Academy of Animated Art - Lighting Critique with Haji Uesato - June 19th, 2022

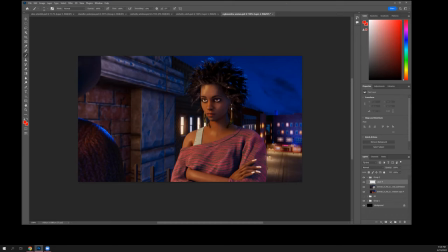Yeah, much, much better job, much, really nice. You know, I think you might want to play with depth of field a little bit, like this, this foreground guy could probably go out of focus a bit, and the far background, given, you know, where we're looking at, could probably get a little softer too.
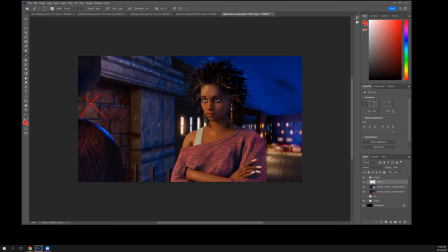You know, you might want to, this area right here, it's a little bright and it's not the greatest texture in the world. It looks a little gamey. You know, maybe just bring this down a bit.
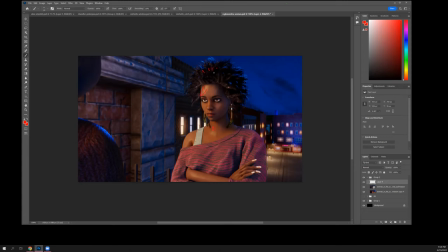And I mean, these highlights are great. I would love to see some of it, the warm highlights coming into her hair as well. because, I mean, you've got nice, it may still be a little strong, some of these, the hair light, but, you know, it adds a lot.
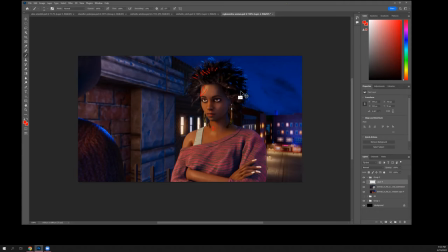Maybe tone it down a bit, but I think it would help quite a bit if you could get some warm hits in there, you know, on the quay side as well.
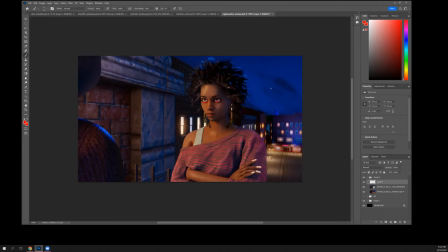The whites of her eyes are a little bit bright. I mean, they should be the brightest scene frame, but they look a little blown out. Getting some nice highlights in there.
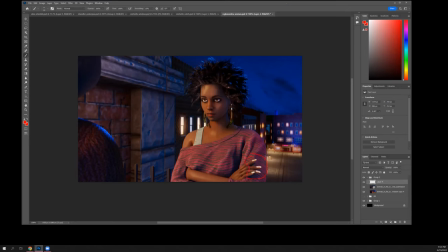Maybe her nails, speaking of that, are a little bit bright because they're kind of right up there with her eyes. And especially if you bring the eyes down a bit, these are going to be too bright. So just knock them back a little. um that's it i mean it's looking good keep it coming all right
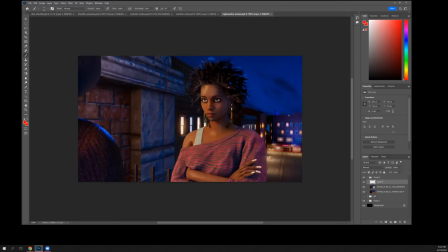uh i think that that is all that i prepared i don't recall anything else being posted yeah i think that's it for tonight unless you guys have some questions or anything you want to talk about
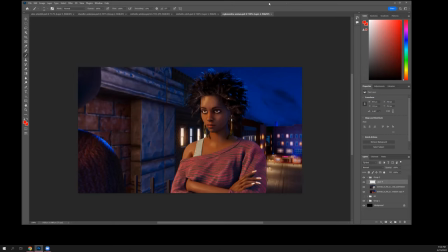not today i'm fine okay well great um thanks for coming and uh keep your stuff comments looking good hope you guys are getting something out of what i'm talking about um and
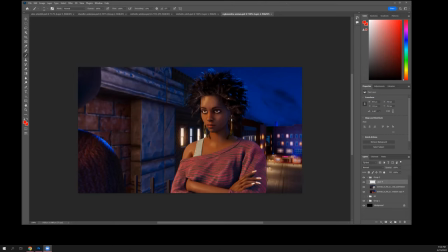uh we'll we'll pick this up on Tuesday same time nine o'clock eastern thank you yeah it's actually really helpful all right yeah thank you it is